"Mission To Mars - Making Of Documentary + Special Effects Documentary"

Then he came up with the idea of intercutting Gary Sinise's character, imagining himself putting the first footprint on Mars,
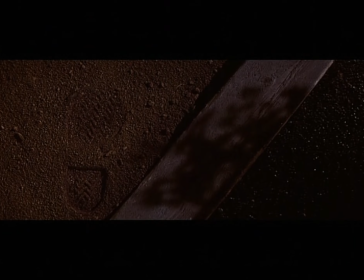which he was not going to do, to cut to his point of view of his foot on Earth to the same point of view on Mars.
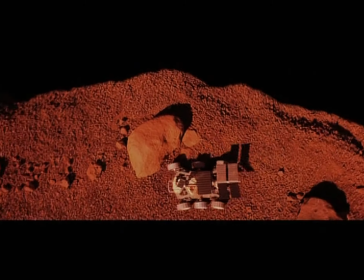And it was a complicated shot because we had to shoot a little piece of ground of the Ares 8, the remote-controlled Martian vehicle, and pull back from it.
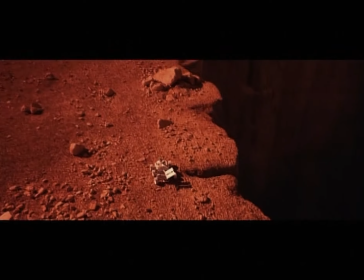As the little Ares makes its way out toward the distant horizon, the camera tilts up and looks, and you get your really first view of Mars.
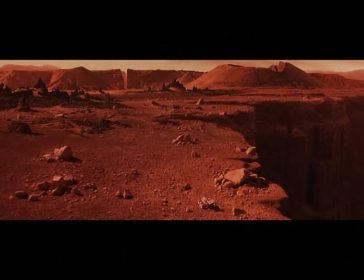That was a difficult shot to do because obviously, again, we're working in a limited location where we have a small area, maybe of 100 square foot, that's been dressed to look like Mars.
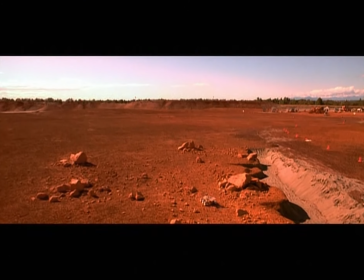Yet we want to produce this 100-mile visibility of this huge expanse.
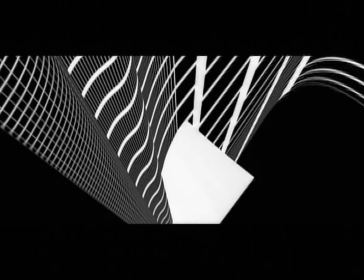Then later back at DreamQuest, what we did, using 3D, we built geometry, in other words,
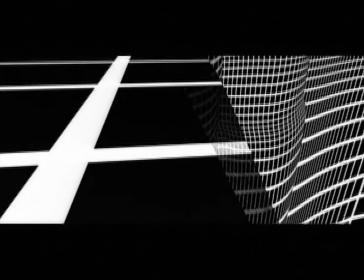physical pieces that exist in the virtual world where the mountain peaks and where the boulders would be in 3 space.
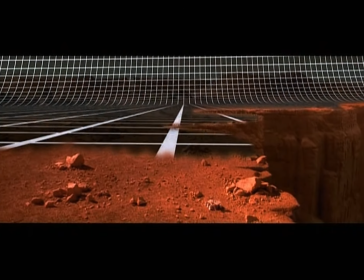And then using illustrations and photographs, we actually mapped those images like decals onto those virtual shapes,
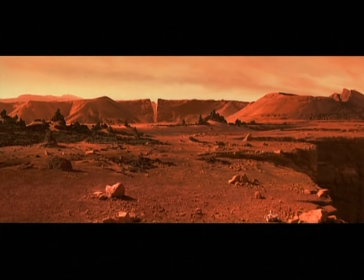producing a 3-dimensional environment that's actually made up of paintings and photographed images.
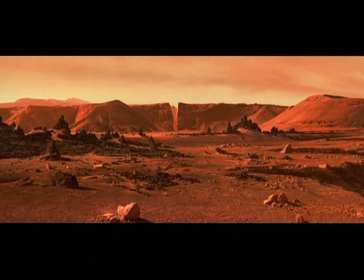And so some of our matte paintings are put together using rocks from Jordan, terrain from the Canary Islands, and paintings from someone's imagination. I think the biggest challenge on Mission to Mars was the creation of the vortex sequence. And the reason for that is that we're creating a completely synthetic environment.
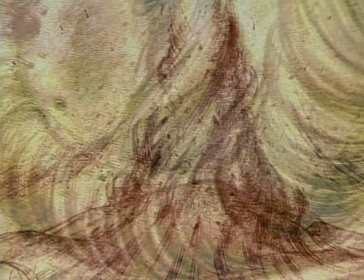This is a sequence where there's a raging sandstorm, rocks are flying, ground flow's happening, astronauts are being sucked up into tornadoes.
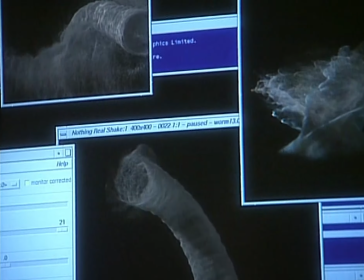Most of it, if not all of it, is done in the computer. We wanted to make it look as organic as possible.
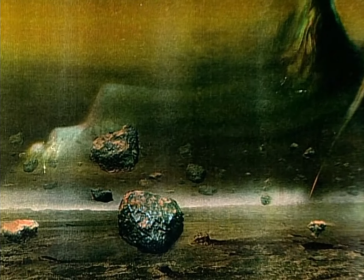Like this was an act of nature, but it was also a scary creature-like essence to this effect.
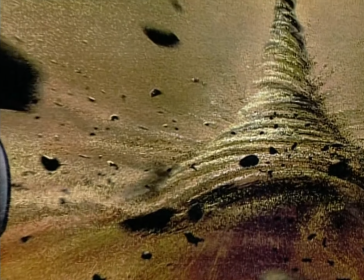The vortex was rendered to be a predator. It starts out as kind of a curious entity.
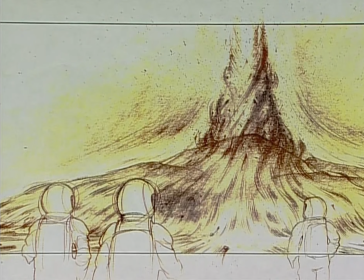One of the images we were using was War of the Worlds. If you look at the sequence where the canisters land for the very first time and the little probe comes out and kind of looks around,
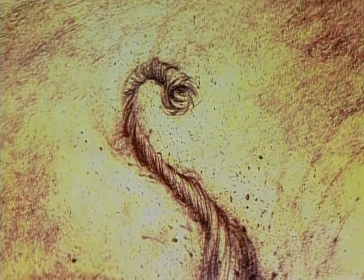that image, kind of a serpentine image, was something that Brian was very fond of. DreamQuest had a program which I think they had designed for Armageddon called the Hookah program, which is a particle system CG software program that worked exactly perfectly for designing and executing the vortex. The Hookah software was the particle renderer that was used to actually create that.
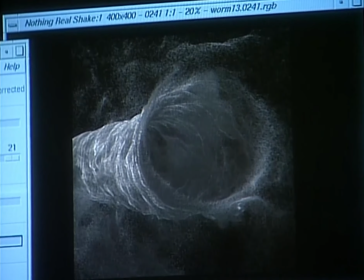Creating particles in a computer where you have literally many, many millions of particles that have to be rendered.
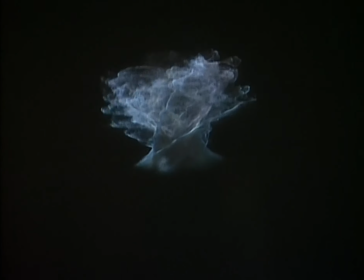These renders take anywhere from maybe 7 to 2 weeks to render. That's another big challenge.
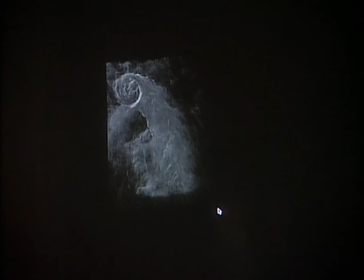You have supercomputers running something for 2 weeks to get something out.
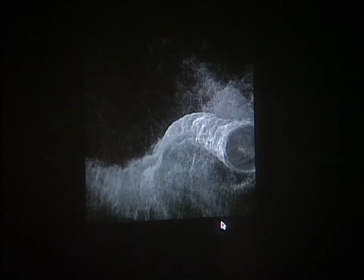So it becomes very difficult to light, it becomes very difficult to animate and to give the final look until you actually do it. In this shot, an astronaut gets sucked up into the vortex and he gets spinning around. Obviously, stuntmen love to do stuff like that, but with the way this guy spins you, there was no real practical way to do it.
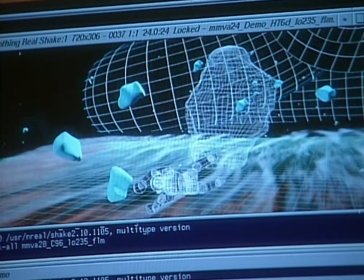So for this thing, we used a CG astronaut because it might have been too dangerous to use a real stuntman.
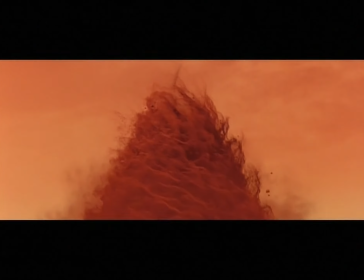It's intense, it's dramatic, it's surprising, it's scary, and it's completely invented from the filmmaker's imagination.
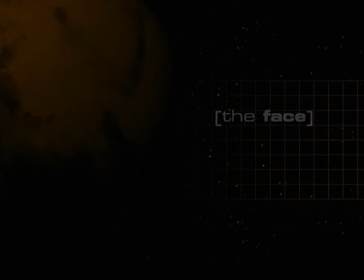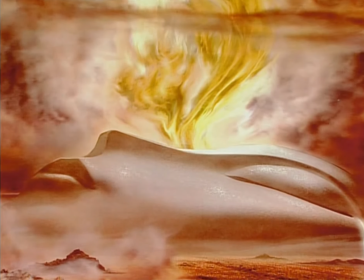Brian wanted to design something that looked like a sleeping goddess, something that was serene and beautiful and beckoning,
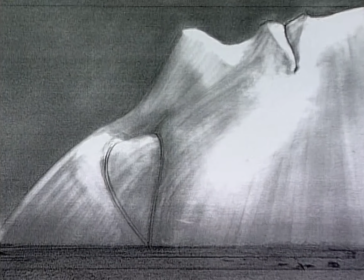because the idea was that these were our ancestors and that the artifact that they left behind should feel peaceful to us,
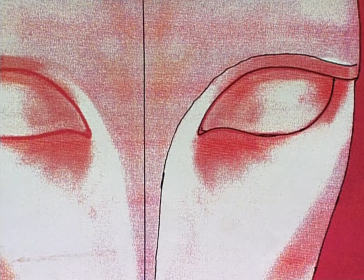should feel welcoming. What I was trying to do was to keep it as minimal as possible.
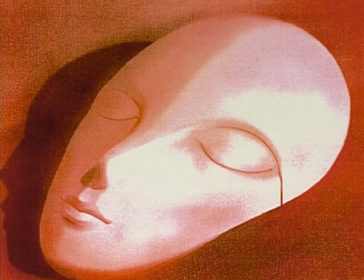So rather than trying to show artifacts from some Martian
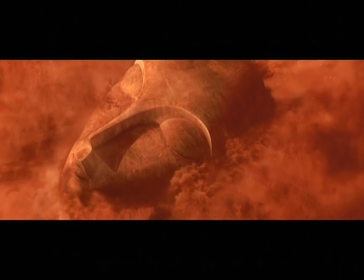civilization that in the end always looks like something from the Roman Empire or something out of Dinotopia,
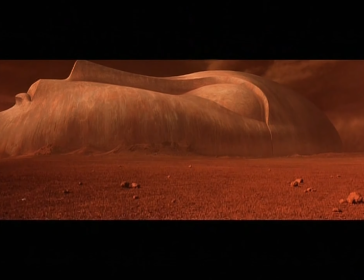I thought, let's just make this like modern art. Let's make it really simple and clean.
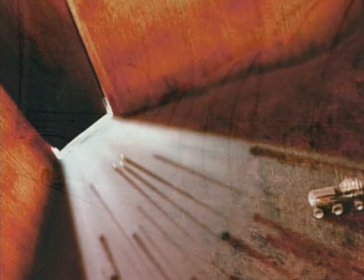Then when they go into the face, it was the story, the evolution of Mars, and how to portray that to the audience.
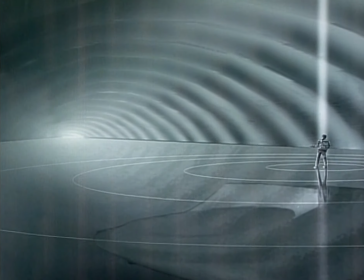We had to find an idea for an unearthly space.